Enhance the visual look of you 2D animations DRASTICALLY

For example, here is a drawing of a
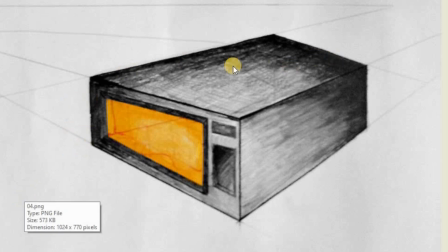microwave, and you can see the perspectives are completely wrong, and it doesn't look right, and it looks off. So even if you have the most beautiful artistic style to your animation, but if the perspectives are wrong, then your animation will look off. Something will look off. It won't look right. So always make sure your perspectives are right.
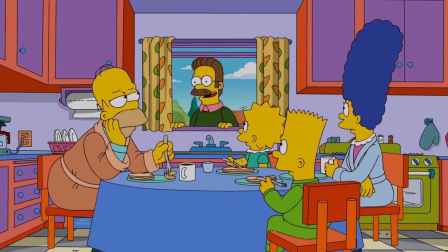If we go back to The Simpsons, you can see there is some the perspective lines of these cupboards are perfect. The perspective lines of these tiles on the floor are all matching. It all works. The perspectives are 100% correct, and the scene looks right. It looks the way it should. So that is very important to get your perspectives right. Then the fifth point that I want to focus on is cinematography. Now, the best way for me to describe cinematography is storytelling with your camera. Okay, so it is about camera angles, close-ups, camera movements, camera placements, where you place your characters in your scene, etc. So I've got two examples, and it is almost the same thing, but they've done it differently for different reasons.
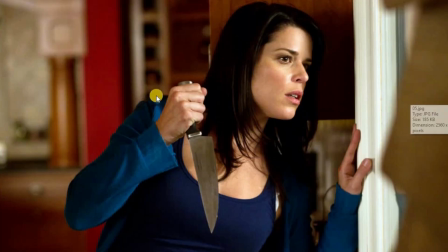Okay, so here is a scene of Scream, the movie Scream. And here this character is centered right in the middle, and she's looking away, she's looking out.
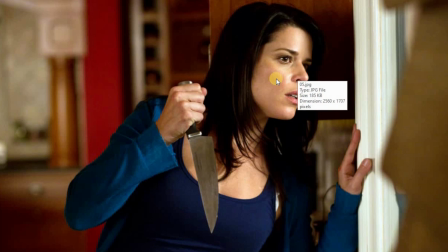Okay, now normally what you will do is you will put your character, you'll call it rule of thirds, so you'll break your scene into thirds,
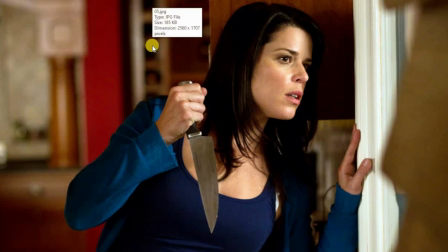and your character will be right about where that block of the information is.
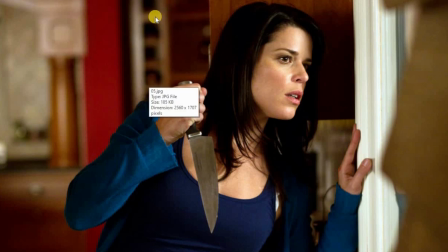That is almost a third, so she will normally be here looking this way.
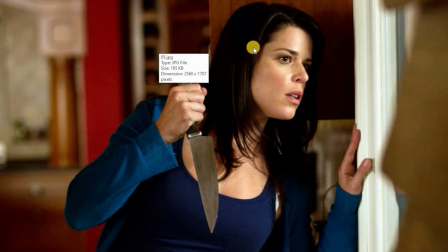Okay, so they'll always be on the opposite side of what they're looking at. So she is looking to the right, so she'll be on the left of the screen on that third,
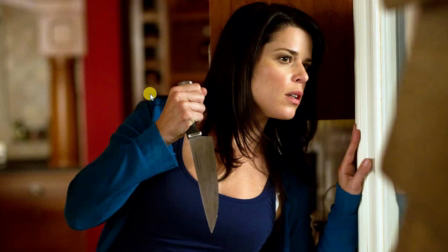on that line, on that thirds. Okay, normally that is where you will place her if you use your rule of thirds, but they didn't. Why? They moved her forward because they want the audience to see this open space,
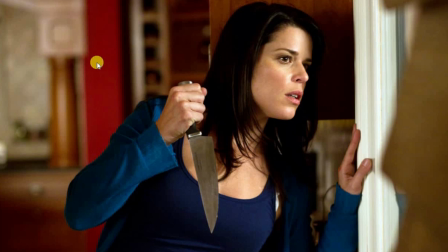because it will create more suspense, because the audience know there's a serial killer after her, and to show this open space will let the audience
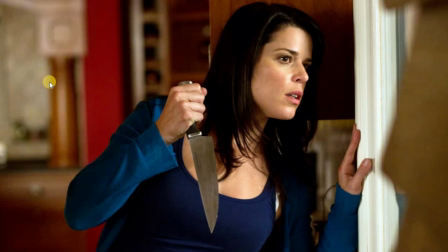wait in anticipation whether that serial killer will appear behind her. Okay, so it creates the illusion that will that serial killer appear behind her or not? So they didn't place her on the rule of thirds like normal.
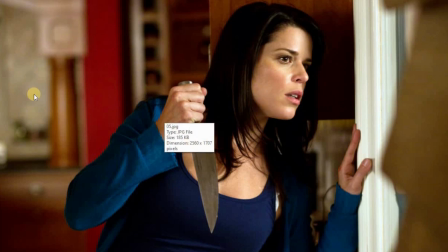They wanted to show this open space right here for a specific reason. Okay, so actually they broke the rule of third rule. They broke some rules because it helps to tell the story much better, and it makes the scene a lot more intense for the viewer. Okay, because the viewer will know, okay, ooh, will that serial killer appear right behind her? Okay, so that is what they wanted to create. Now here is the exact same scenario, but they've used it differently.
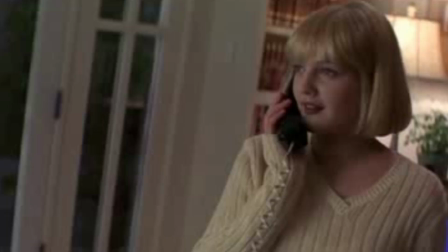Okay, so here is Drew Barrymore. Okay, so now they've used the rule of thirds.
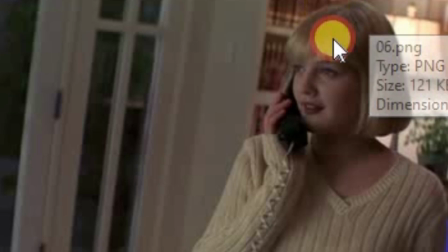Okay, so she's looking to the left. So they've placed her on the right, and she is basically there on the thirds of the screen.
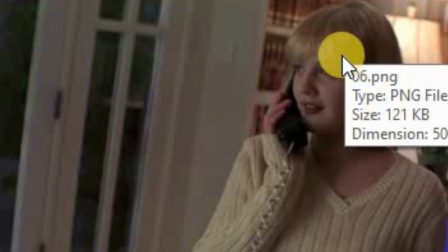So she is placed correctly. But why did they do it in this case?